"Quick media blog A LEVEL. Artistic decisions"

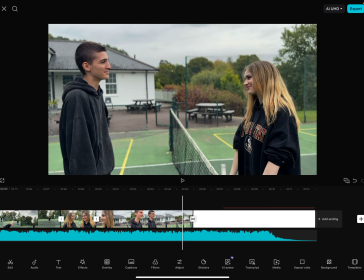And then two shot of them laughing together, showing connection.
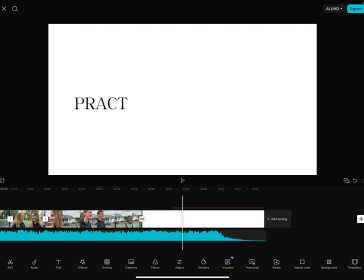And then here is the fade to white, all lovely, and then practice makes perfect, and just cuts to black.
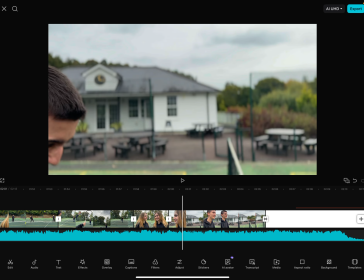The music here around the end, um,
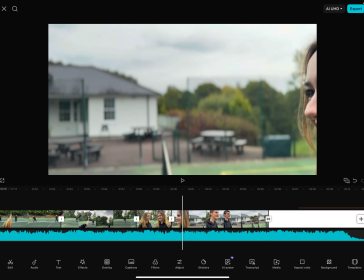you can listen to it because I don't want to make this little vlog thingy too long, but it goes into a crescendo.
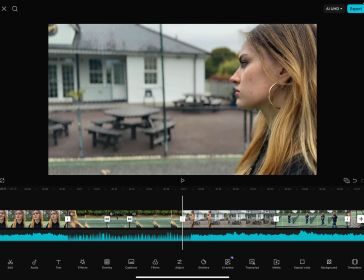So first it's really calm, and I'll just play it a little bit,
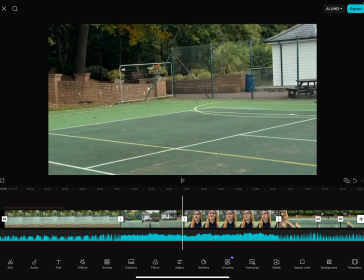right, to show the increase in tension, and around the end, it sounds like this.
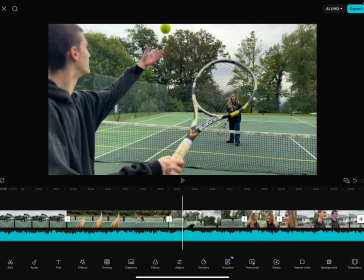Not only does it increase tension, but also like levels of happiness. So first it's more somber music because she was being a bum, right?
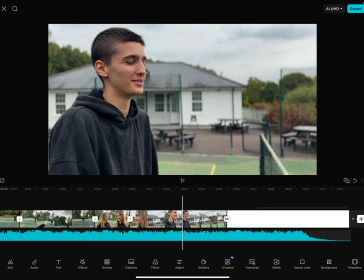And then it turns into happier music to represent that she also connected with her boyfriend and things are going well for her.
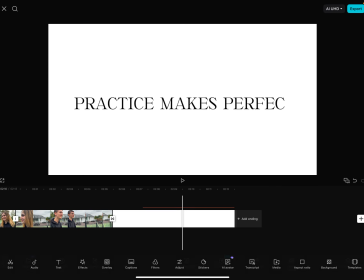And then this cut right here, as you could see in the audio of it fading,
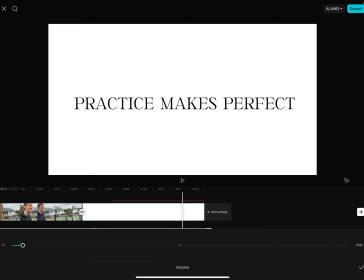I did a fade volume here, so the volume is slowly decreasing,
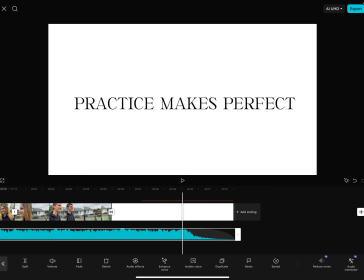as you could see there, but also the audio itself has lesser and lesser sound,
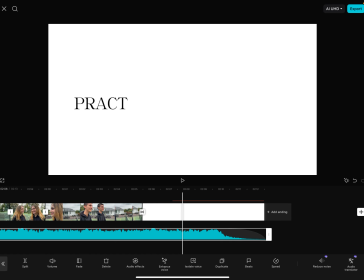so.
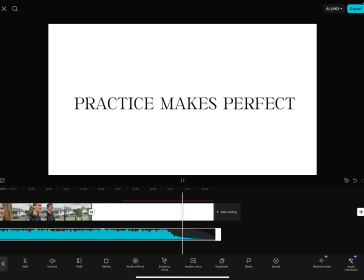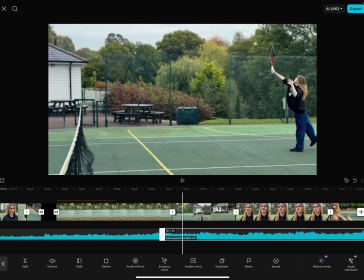And that's how we get a seamless transition to the end. It's just, look, this is, how do I have it here?
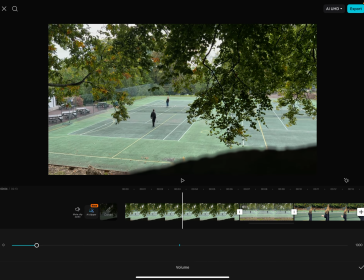This is where the music is louder, so I have it on that much volume.
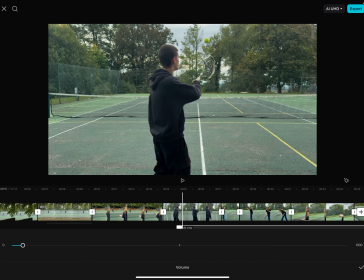And then here I fade it and I decrease the volume a little bit more, and I set it to zero point 0.9.
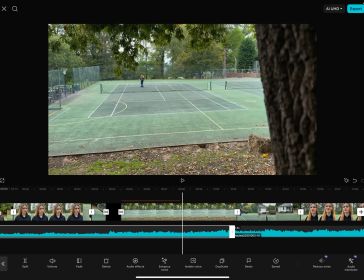This is all, these two are zero point 0.9 clips. After that, I realized if I set it all to zero point 0.8, it's too long of a clip because I want to get that ending right there. But I also want to sort of crescendo. So right here in this spot, I changed it to zero point 0.8, no transition, but while it was having a crescendo, so you can't really tell. Wait, look.
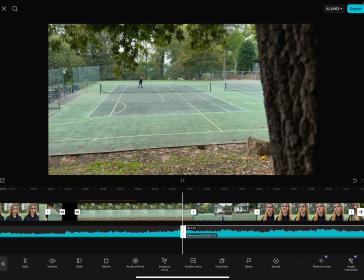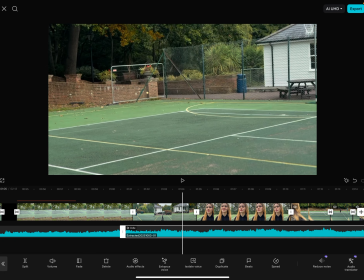You notice it getting slower, but it's only when you really pay attention to it. So I changed it here to zero point 0.8.
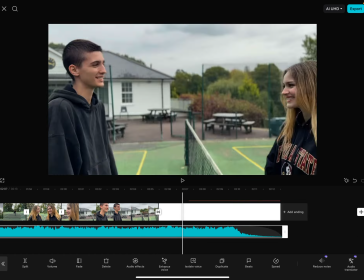The volume stayed the same, and apart from that, it's just here the fade at the end.
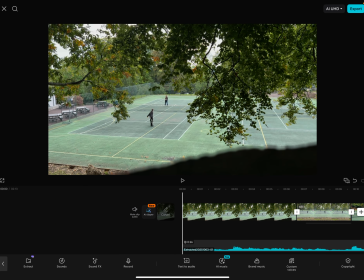Honestly, that's mostly what I wanted to talk about, and I'll see if I post any updates.